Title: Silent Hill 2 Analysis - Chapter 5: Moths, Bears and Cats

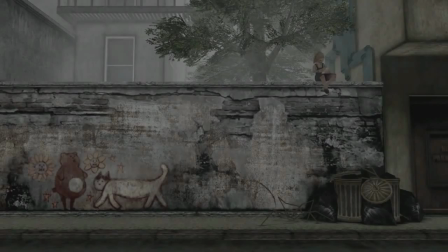Throughout Silent Hill 2 we can find some references to certain animals. These animals are moths or butterflies, bears and cats.
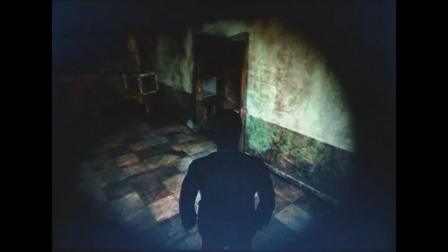The moths can be seen for the first time in the apartment number 202.
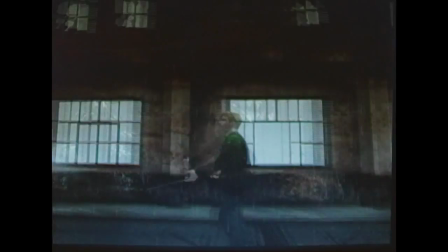And the last boss unleashes moths that attack James.
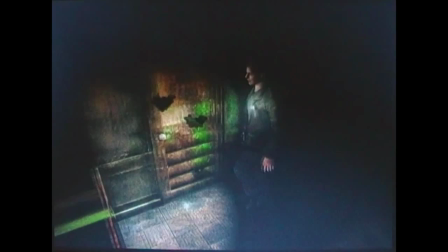Butterflies can be seen in the same apartment and Maria has a tattoo of
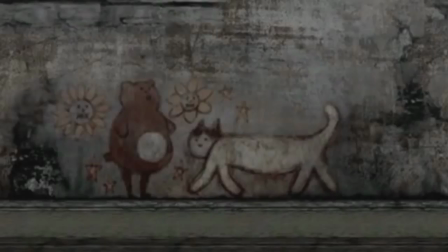a red butterfly on her hip we can see a painting of a bear
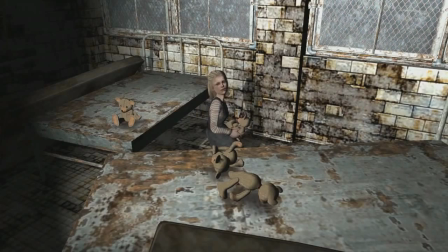on a wall in Silent Hill Laura is seen playing with teddy
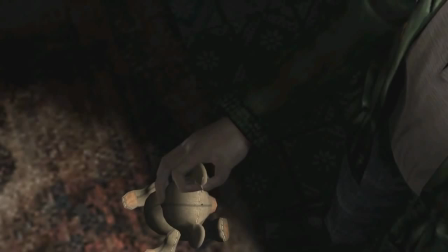bears and James finds a needle stuck in one of those bears
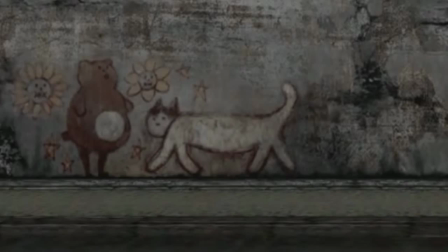besides the bear we can also see a cat painted near him on the wall
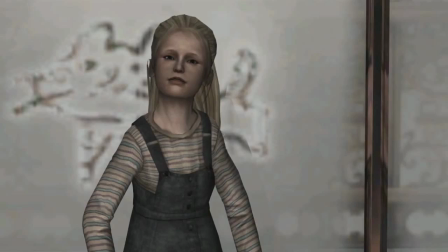and Laura draws a cat on a a tarnished window in a lakeview hotel what's
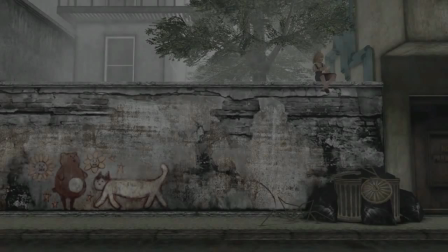the significance of these elements Laura is seen for the first time sitting on top of a wall reading a letter from Mary have you
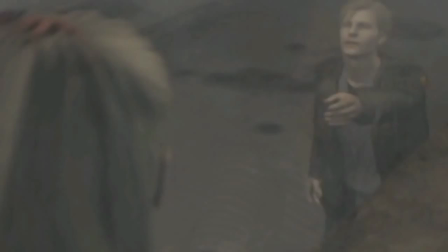noticed that by the first time we meet a character the environment always tells something about that character even
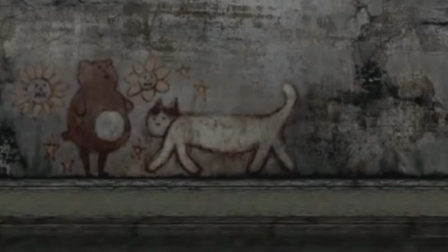James has his little public bathroom which reveals his internal conflict with Laura the same happens.
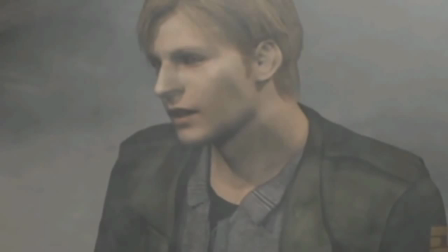When it comes to Laura, the painting on the wall establishes a connection between her and the figures of bears and cats.
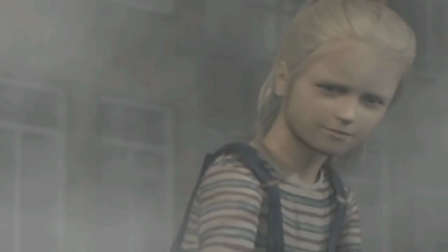The simple fact of her being on top of a high wall that then she
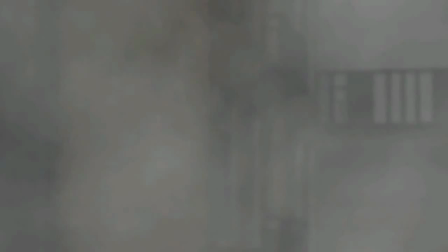can easily jump down from is very relevant since cats are the ones who
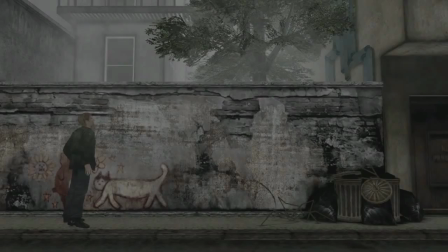usually do these kinds of things for being very agile and fast. wait how do you know mary's name notice
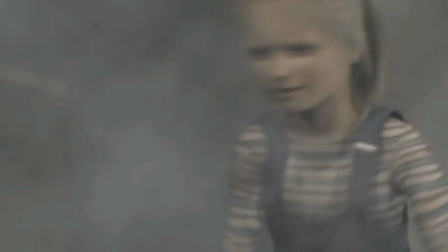the facial and bodily expression of james when laura runs off both the
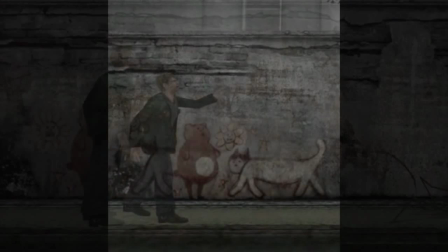bear and james present the same surprise look and both of them look upwards
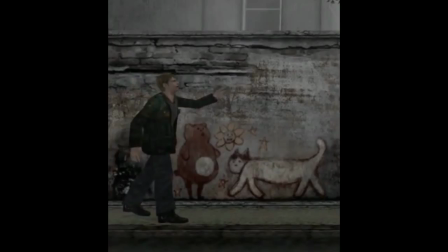this establishes a parallelism between james and the bear figures right from this point and for consequence laura becomes associated with cat figures
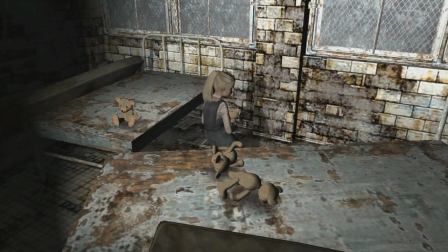Later on, in the Brookhaven hospital, when James finds Laura again, she is playing with teddy bears.
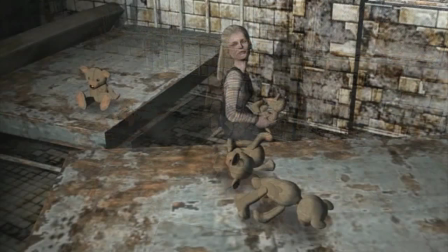Notice how there are four bears in total, but she is playing with only one of them.
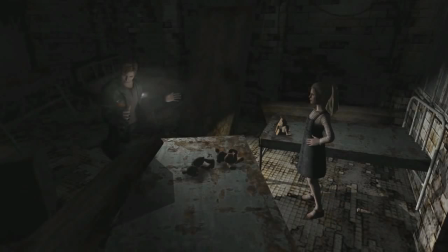When Laura starts talking to James, she puts the bear she was playing with down on the floor near her feet. However, on the next camera angle, the bear is no longer there, leaving only three bears in a room.
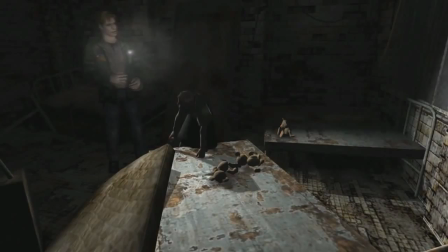It is true that Laura could have put the teddy bear a little under the bed when she putted it down and due to the camera angle
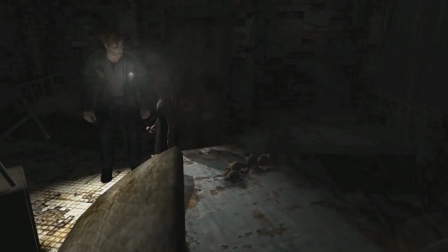we cannot see it but I don't think that that is the case and I believe that there's a more profound meaning being implied here
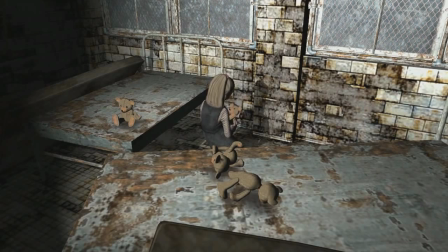If we keep in mind that James is represented by a bear then we can see that this scene is a metaphor Laura is essentially playing around with James
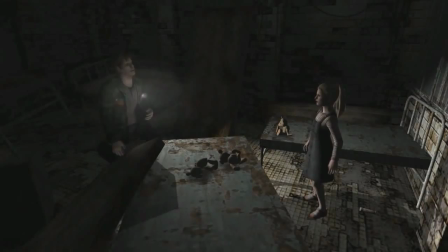by manipulating his emotions the teddy bear disappears because now
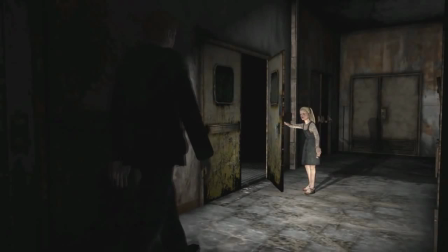she is playing with James on a more direct manner like for example coming up with
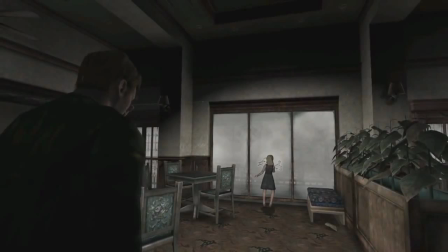the existence of an imaginary letter that she forgot inside in one of the hospital rooms so that she can lock James inside of it.
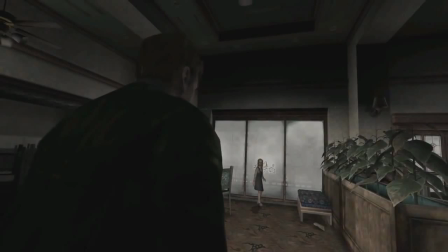Later on in the Lakeview Hotel while James reads the letter to Laura
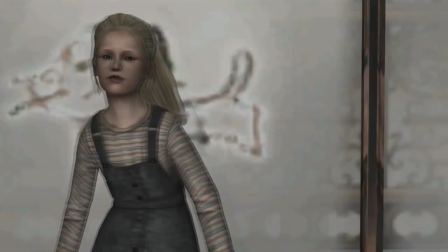written by Mary she draws a cat on one of the restaurant windows the
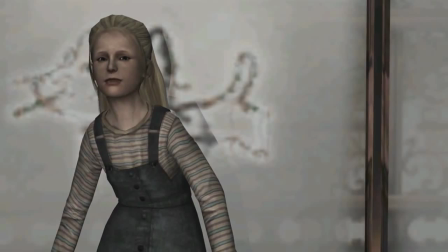reason why she does this is so that the developers could be more sure that we associated
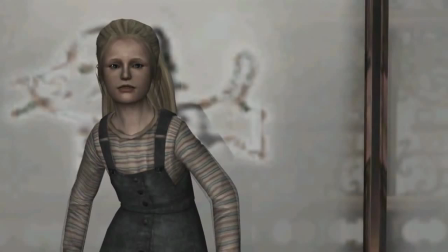Laura with cats making James by contrast associated with bears.
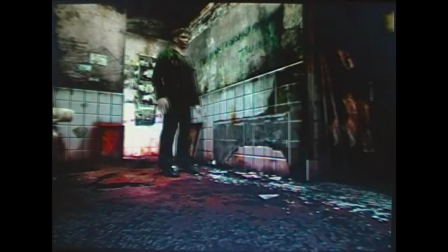The first time that we find a reference to moths is in the first bathroom of Silent Hill 2.
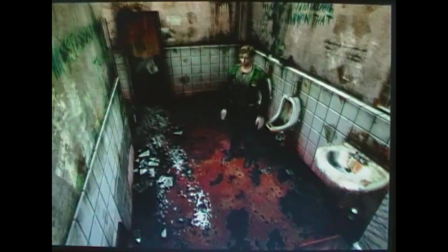Here we can notice the presence of some writings on the walls but the ones that stand out the most are the ones written in blue.